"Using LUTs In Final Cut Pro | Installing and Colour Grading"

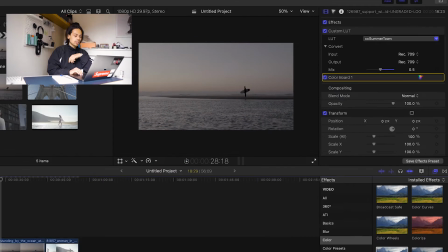4:07 So now if I'm going to do the same thing, go to custom LUT, drag that over,
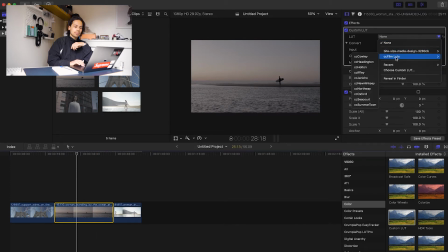4:15 then I'm going to go into the CC film LUTs and let's see which one I want to go for.
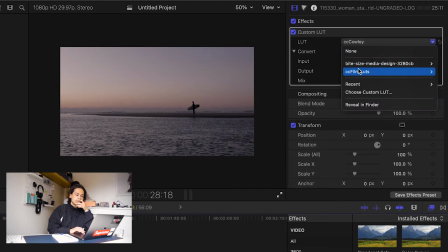4:20 So that looks pretty good. Let's see another one. I'm liking that.
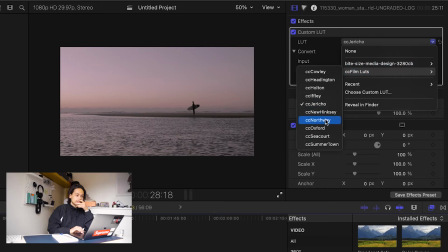4:29 Jericho. Looks a bit too warm for my liking. Cool, that one looks a bit too blue. That one is definitely a bit too green. And I think I'm going to land on the first one we got, which seems very realistic to like what you would see.
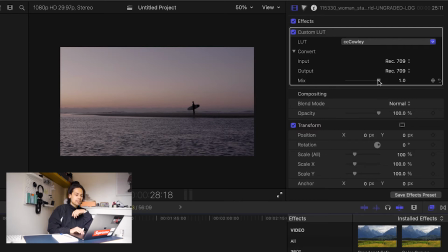4:47 So this already again looks fantastic. We could go into the mix, bring it down to what it originally looked like, bring it up. To be honest, I think like at 100% that already looks great. The only thing I'm going to do is just go into the color boards,
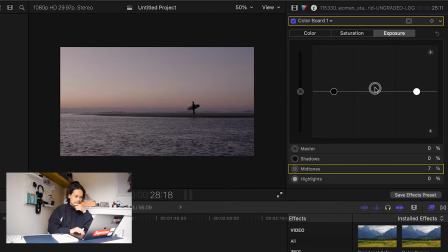4:59 go into exposure, and let's just see if we can lift those midtones slightly. If we can drag those highlights, so that way then I can get a bit more pop here. Then maybe in saturation, if I go to midtones and really, yeah, really slide that up there.
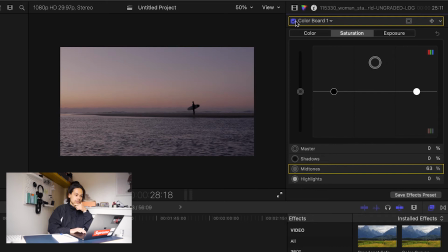5:18 Cool. And then if we toggle this on and off, you kind of see that again, the LUT's done a fantastic job of giving us that base, and all I've done is just adjusted it slightly, lifting the midtones so that way then the shadows are lifted and it doesn't seem as contrasty.
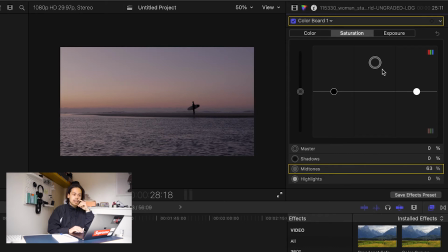5:35 And then just increasing the saturation in the midtones, just again, give it a bit more pop, give it a bit more contrast. And that way then we've got some amazing separation here.
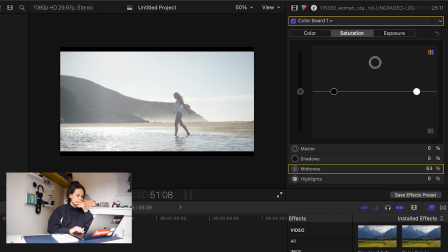5:46 Cool. So let's now move on to this clip and let's see what we can do with this.
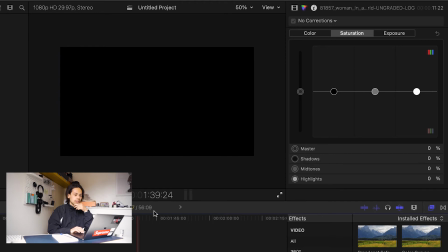5:51 Drag over custom LUT. Let's see what we can do to this.
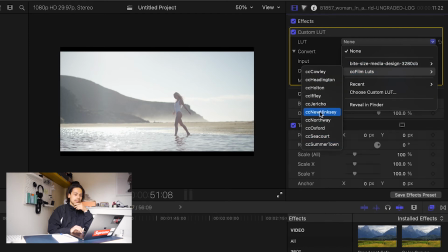5:58 So again, CC film LUTs, we've got them all listed down here. Summertime, cool.
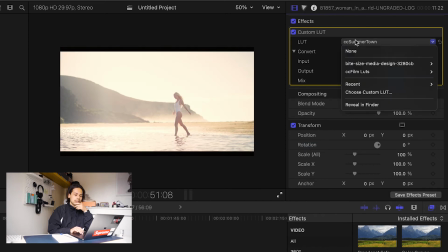6:04 Summertime looks good. I think I might stick with that, but let's just give a few of the others another look.
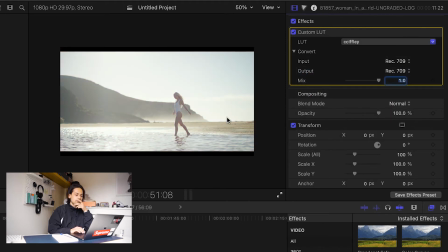6:10 Cool, I think I'm actually gonna stick with this one since this is a new one. Cool, so again, that looks fantastic. We can adjust the mix. I'm gonna keep it at 100. I think that looks pretty good. And then gonna head over to the color board. Let's see if we can add a bit more contrast.
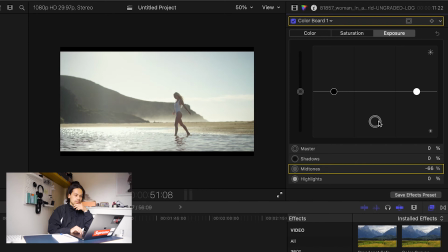6:28 Cool, yeah, that looks good. Cool, just again, increasing the shadows there. So again, just giving it a bit more pop. Let's see if we adjust the saturation, up that a little bit.
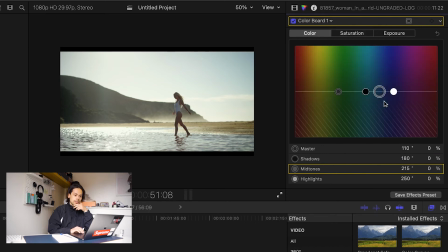6:47 And I think with the overall palette, I think I'm just gonna drag the highlights to a bit more blue, just to make it feel a bit colder. But again, we can kind of see that the lookup table,
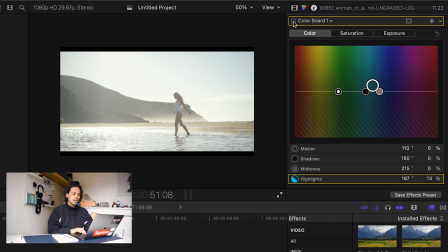7:02 the CC LUTs have done a fantastic job of giving me that base, and all I've done is just giving it some subtle adjustments.
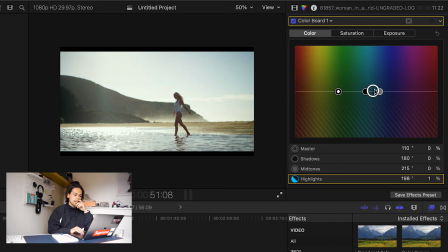7:08 I'm just gonna pull that down so it isn't as blue. And yeah, super happy with how that looks.
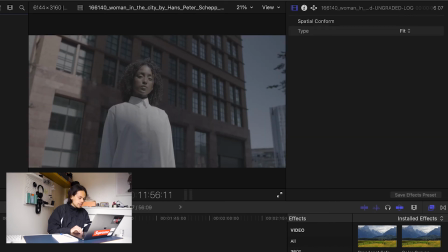7:14 And then the very last footage is this lovely lady looking up into the camera.
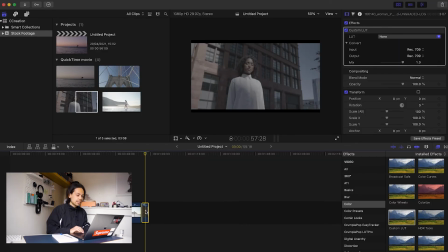7:21 So you then just drag, as we've done for every other clip, the custom LUT over the clip that you want to grade. We're then going to go over here, CC film LUTs, and again, let's see what we can do with these LUTs.
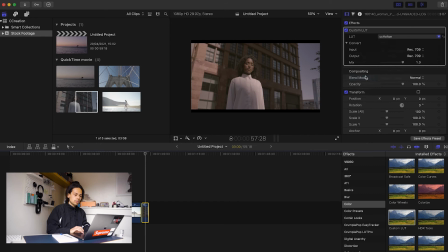7:37 So just having a quick look and just kind of seeing what feels right for this clip. I do quite like that one. I think Summertown smashed this, and I don't even want to move this slider. That already looks great. So again, we can see what that footage looked like, very flat.
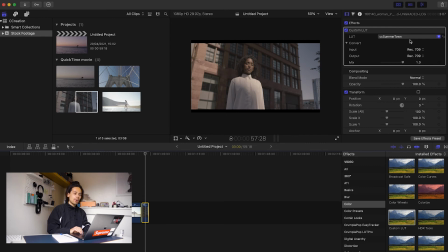7:54 And again, Summertown absolutely killing it, giving it that pop. All I'm gonna do again is just head over to the color tab. I'm just gonna adjust a few things. Just wanna make it a bit more contrasty, so I'm just gonna pull this down.
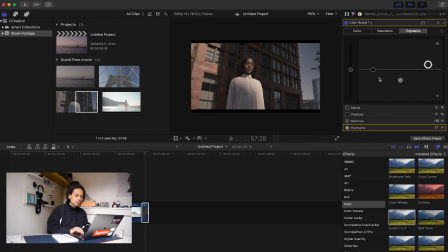8:08 Gonna lift up the highlights a bit. Lift up the shadows a tiny bit. Pull down those midtones. Cool.